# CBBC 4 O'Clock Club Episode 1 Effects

Hello everyone, I'm Sam Highfield and I did all the visual effects for the kids TV show 4 O'Clock Club. It's on CBBC every Friday 5:30 PM and I'm going to be uploading one of these videos after each episode is shown on CBBC. I'm going to take a little look behind the scenes at how some of the effects were done. Okay, so there's quite a few visual effects in episode 1. I think there are about 25 or 30 visual effect shots, but we're just going to focus on 5. Okay, so when you watch the episode, the first one that you saw was
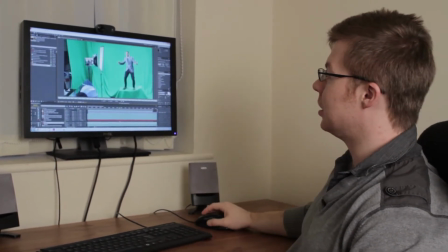0:36 Nathan sinking through quicksand, which is this shot here.
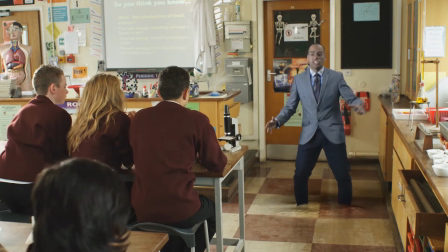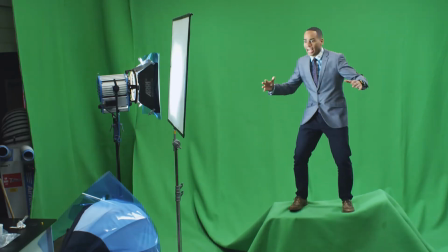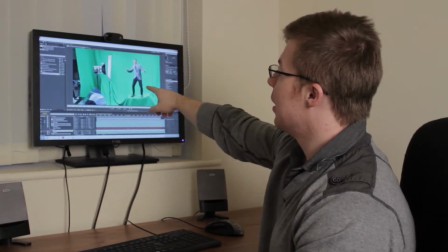0:53 So what we did was we filmed Nathan on a green screen, and we wanted to put him on a platform that moved down. So we had like this pneumatic lift and we let it sink down, and that was the motion of him sinking through the floor.
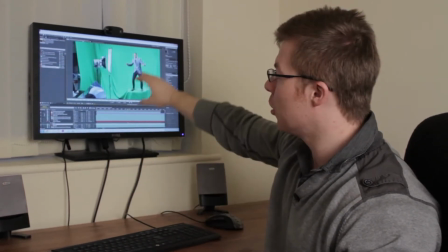1:07 You could have thought that, well, maybe we could just film him flat on and then we could just moved him in
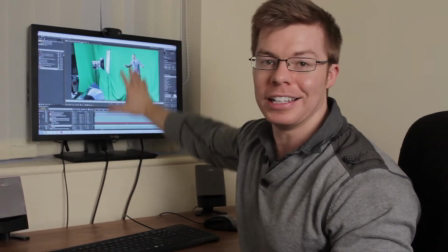1:13 a program like this, which is called Adobe After Effects, my favourite one. And we could just move him through the floor, but we wouldn't have got the perspective change. So it would have looked like literally like taking a photo and just dragging it down.
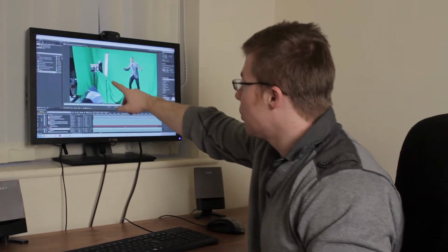1:26 So you can see the lighting here. What we've done is we've just matched the lighting.
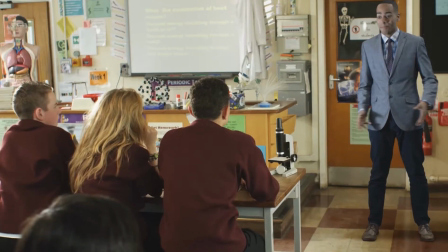1:31 So if you take a look at this, is the finished shot here. You can see that there's a slight halo on the guy's.
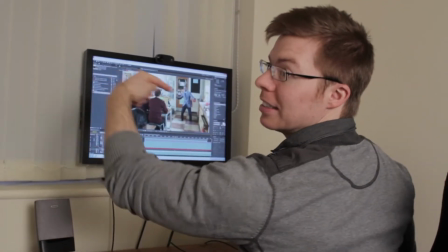1:37 So that's the light's kind of coming from this direction, and then it's kind of like an ambient light all around.
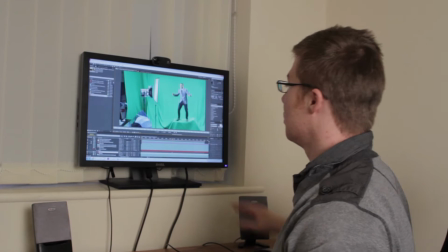1:44 So we matched that by putting the main light, the key light, over here. And then we kind of had like a few lights everywhere to create that kind of big ambient light.
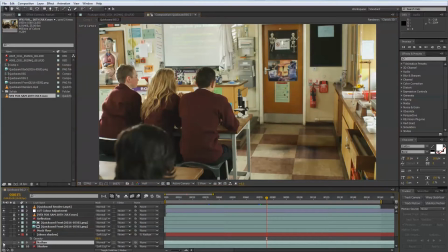1:56 I'm just going to do a bit of a breakdown. So first we had Nathan. I can take him away. There's some other things like a shadow. If I just turn that on and off, that's off and that's on.
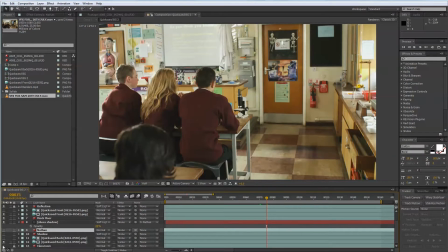2:08 And what else do we do? I think I had a subtle, that's the rest of the classroom. That's the false floor that I had to put in. And oh, and there was a subtle reflection as well, if you can see it there.
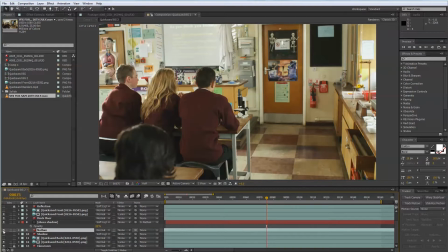2:23 And it's all these little things, because if I just put Nathan in there on his own, it looks like it's kind of been stuck there. But if I go and add in a shadow behind him and add in a subtle reflection as well, it's all these little things that that build up the realism. So even if you don't see them consciously, you see them subconsciously.
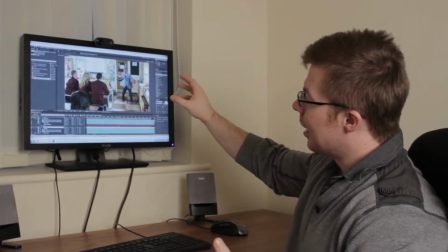2:41 So if you do effects yourself and you put someone in a situation like this, an environment like this, and you think, why doesn't it look real?
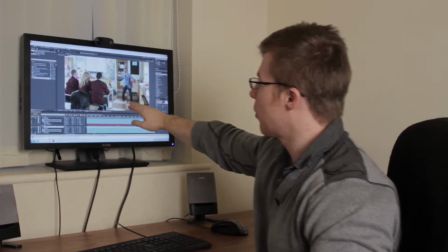2:49 You just need to think about shadows, reflections, what would be blocked by light, what would the shadow flow over, would it cover all these drawers, all these little things that you might not see consciously, but you see them subconsciously. So it's all these little details that make the finished thing comfortable to watch. Okay, so the next visual effects shot we're going to show you is the one that I got asked about most after we finished production, which was doing these time freeze shots. So I'm just going to play it for you.
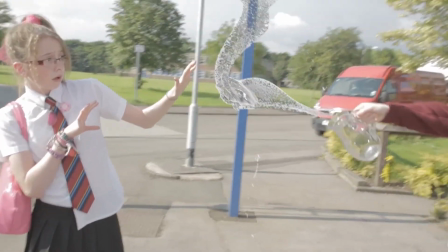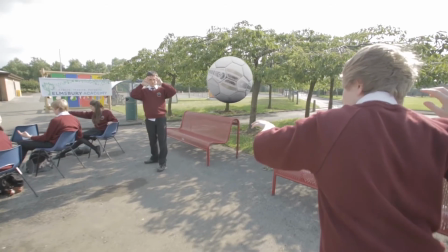3:25 So what we've got there is we've got a frozen football that's suspended in the air.
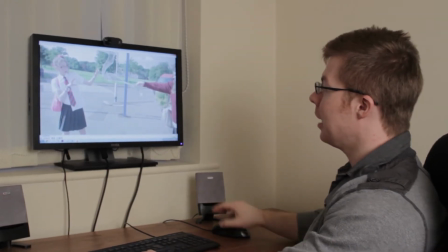3:30 The idea is I've got some frozen water there, frozen crisps. This would have been very difficult to do with physical props. I'm going to go and show you how you can do those time freeze effects. Okay, so all you need is a glass of water, and you also need some special powder to mix in there to get the time freeze effect. Okay, hey, there we go, there's a special powder. So all we do is we just mix it in, like so. Here we go, and then give it a good mixing as well.